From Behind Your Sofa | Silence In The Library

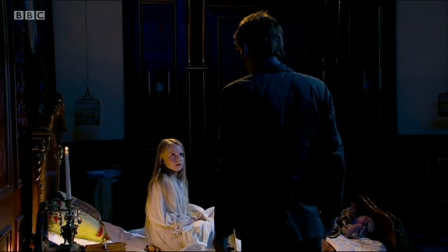(0:00)
Hello, welcome to Behind Your Sofa or Pillow, depending on your living room.
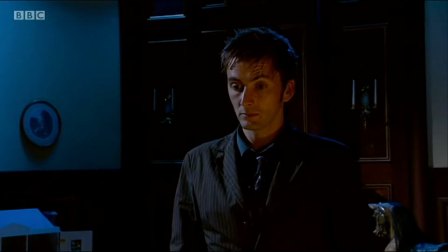(0:05)
If you were to ask me what made Doctor Who different to other popular sci-fi shows,
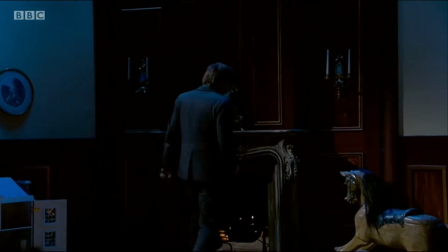(0:10)
then one of the many reasons I would bring up would be the way in which the horror doesn't attempt to be cold or distant,
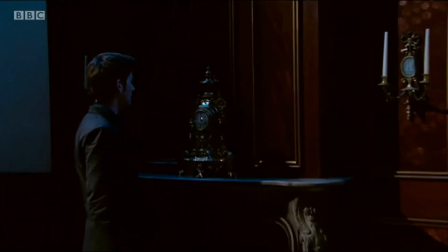(0:17)
but it is the way in which it takes place under your bed or inside your cupboard. The monsters are something you see every day,
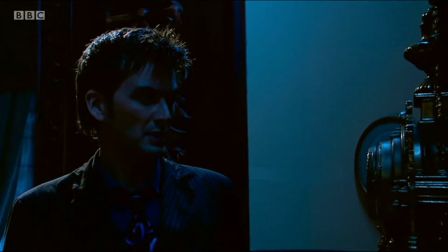(0:24)
or they're something about bringing on the back of your neck when you're not looking. even some of its more outlandish concepts that take place
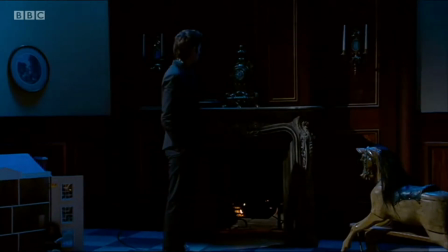(0:30)
in the far future or in different planets still manage to get under your skin the idea of finding them in your
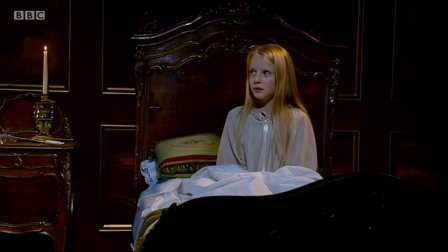(0:36)
room or in an inescapable fate like the cybermen it's this relatable element that gives that makes doctor who's horror value so impactful
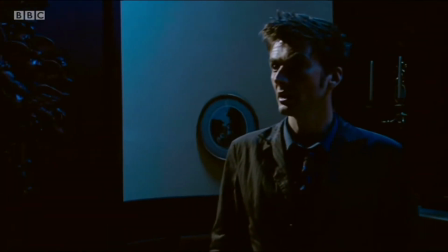(0:45)
and to me there is no other episode that the revival has given us which demonstrates this
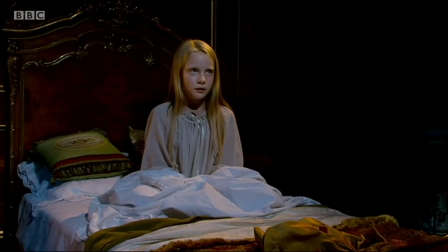(0:49)
particular form of horror better than the story salads from the library and forest of the dead.
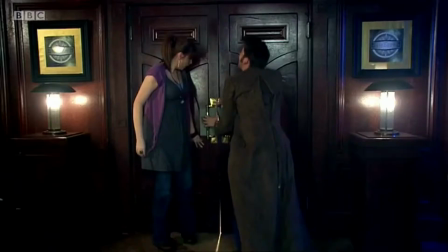(0:56)
This episode is perfect at showcasing the core appeal of Doctor Who as it doesn't just make you want to hide behind your sofa
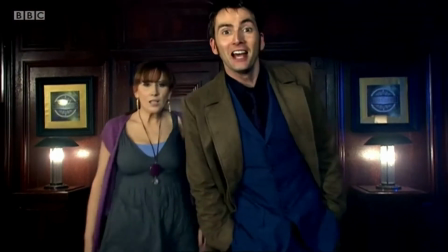(1:03)
but it makes you too scared to even do that due to the fact that the monster of the week could now be anywhere in your living room.
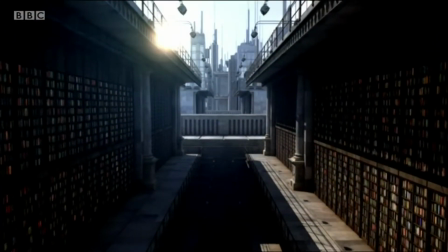(1:10)
This is shown by introducing the audience through an ordinary setting of a family living room where the majority of the audience will be watching from.
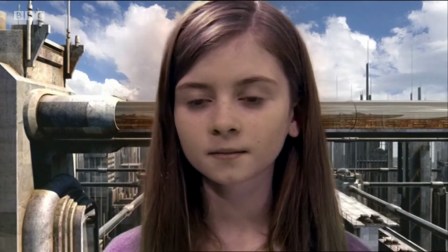(1:16)
We immediately endear into the world of the library as we see it through the eyes of a child who visits it by floating through the buildings that are miles taller than anything you may see on earth.
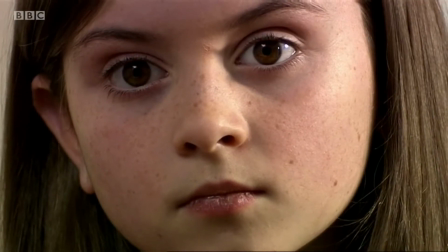(1:27)
The camera then settles in one of the millions of rooms this planet has by moving
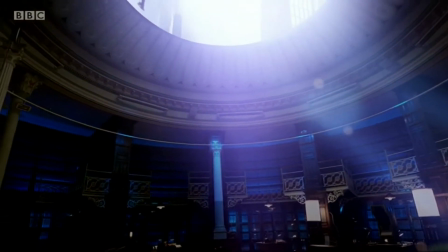(1:32)
slowly and softly and at the same speed as the child herself before we cut to a different angle suddenly.
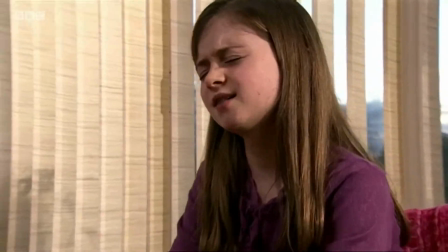(1:38)
This jarring movement from one slow establishing shot to several different shots of various angles not only disorientates the
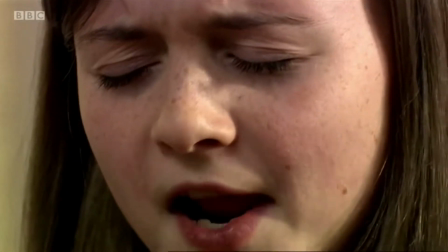(1:45)
girl but also the audience as well meaning that when the doctor and donna burst through the doors we're not smiling and all happy to see our favourite time travelling duo,
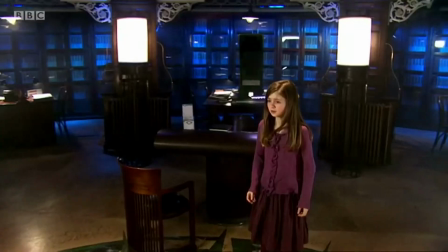(1:53)
but we're confused at how they manage to infiltrate the most bizarre and unreal location we could ever imagine the TARDIS visiting, that or a child's imagination.
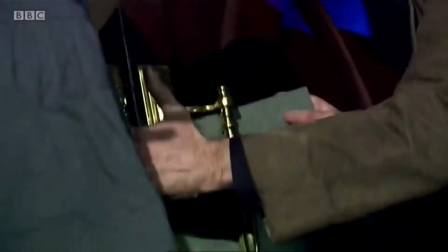(2:04)
This shot is also done from the point of view of Cal, the main character in this scene,
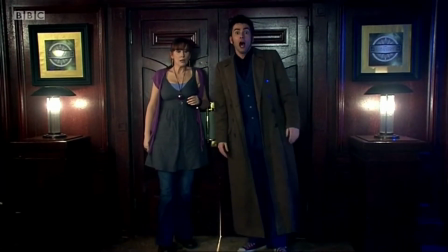(2:08)
to further cement the idea that this is not an ordinary place, and that the Doctor and Donna should not be here.
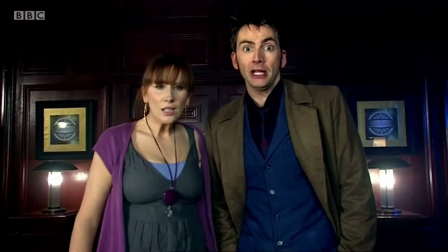(2:14)
The line from the Doctor, is it okay if we stop here for a bit,
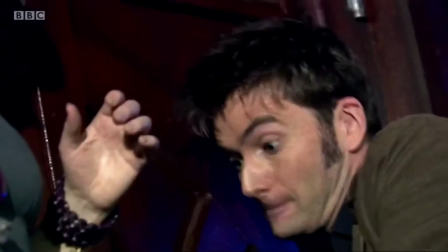(2:17)
is benefited by the fact that the point of view angle makes it look like the Doctor is breaking the fourth wall and talking directly to the audience.
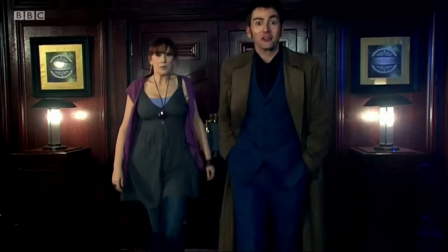(2:24)
This scene is not the cream of the crop when it comes to the contemporary horror of the episode,
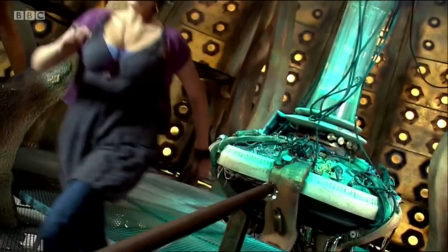(2:28)
but acts as the perfect way to establish the tone and feel of the episode and also set up a further horror feeling as if your personal life is being invaded.
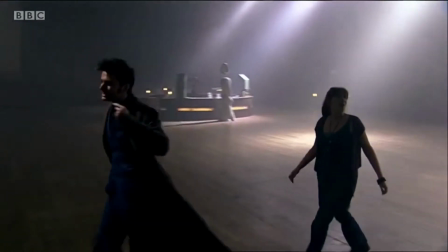(2:38)
So straight after the title sequence and we get some fun Dr. Donna babbling.
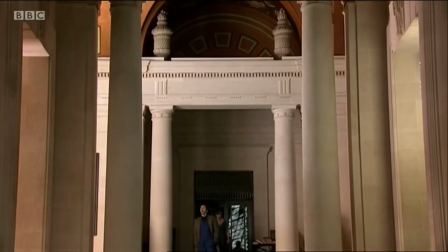(2:42)
Interestingly, this scene was added last minute by Moffat as the scripts were running short and he needed some quote-unquote waffling to pan it out.
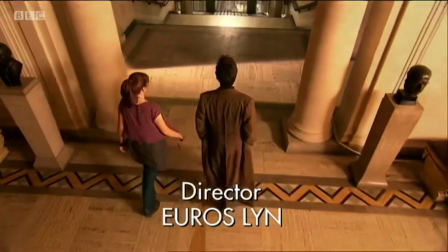(2:50)
This works perfectly, however, as it introduces the main mystery of the episode through some wonderfully dark humour.
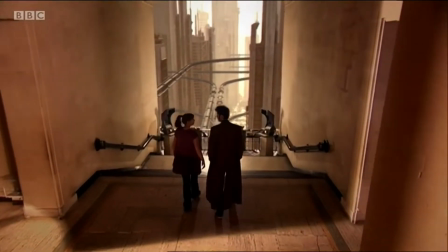(2:56)
Donna insisting that the books can't be the lifeforms that were detected,
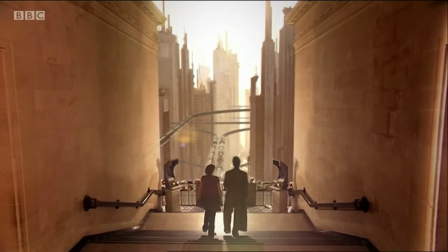(2:59)
only to then see the Doctor's face making the audience roll their eyes like Donna does before realising that of course this is possible,
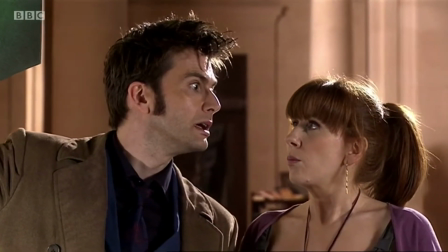(3:06)
because it is too plausible not to be. and we slowly invest until the sudden jump scare pulls you out of it and back to reality.
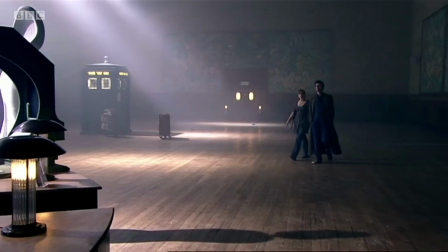(3:13)
This scene plays with the audience and further makes you warm to the mystery. Something else that this opening scene achieves is managing to avoid rushing everything.
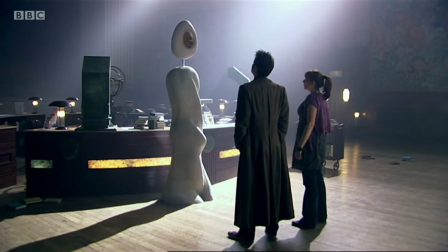(3:23)
Classic Who guarded some criticism at times for being too patted out when scripts were running short and is one of the main reasons that some New Who fans don't want to go back and watch them.
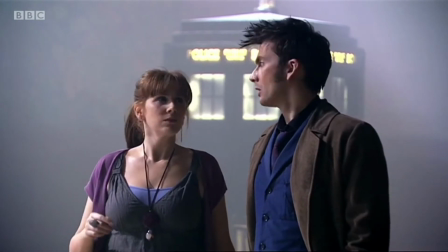(3:31)
However, this episode manages to escape this pitfall by using the padding to act as a piece of worldbuilding,
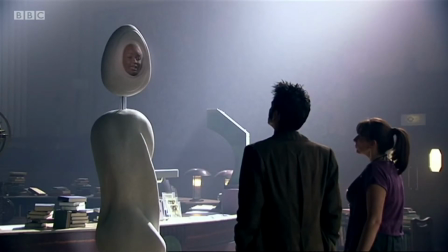(3:37)
helping to draw the audience in by endearing them to this time period they have arrived in, by showing us that it's not too different to our own time.
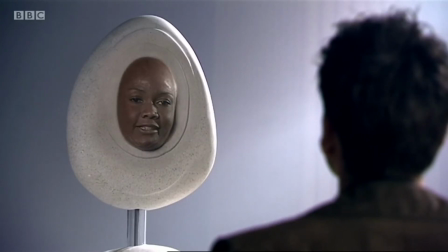(3:44)
But it also acts as a setup for a needed plot device later on in the story, that is also responsible for the cliffhanger and for demonstrating the stakes for the second half of the story.
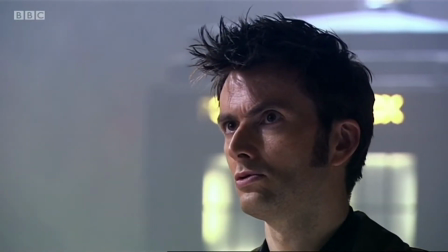(3:54)
This is because throughout the conversation in this part of the episode, the fact that they are dead faces on the nodes is a key part of the humour.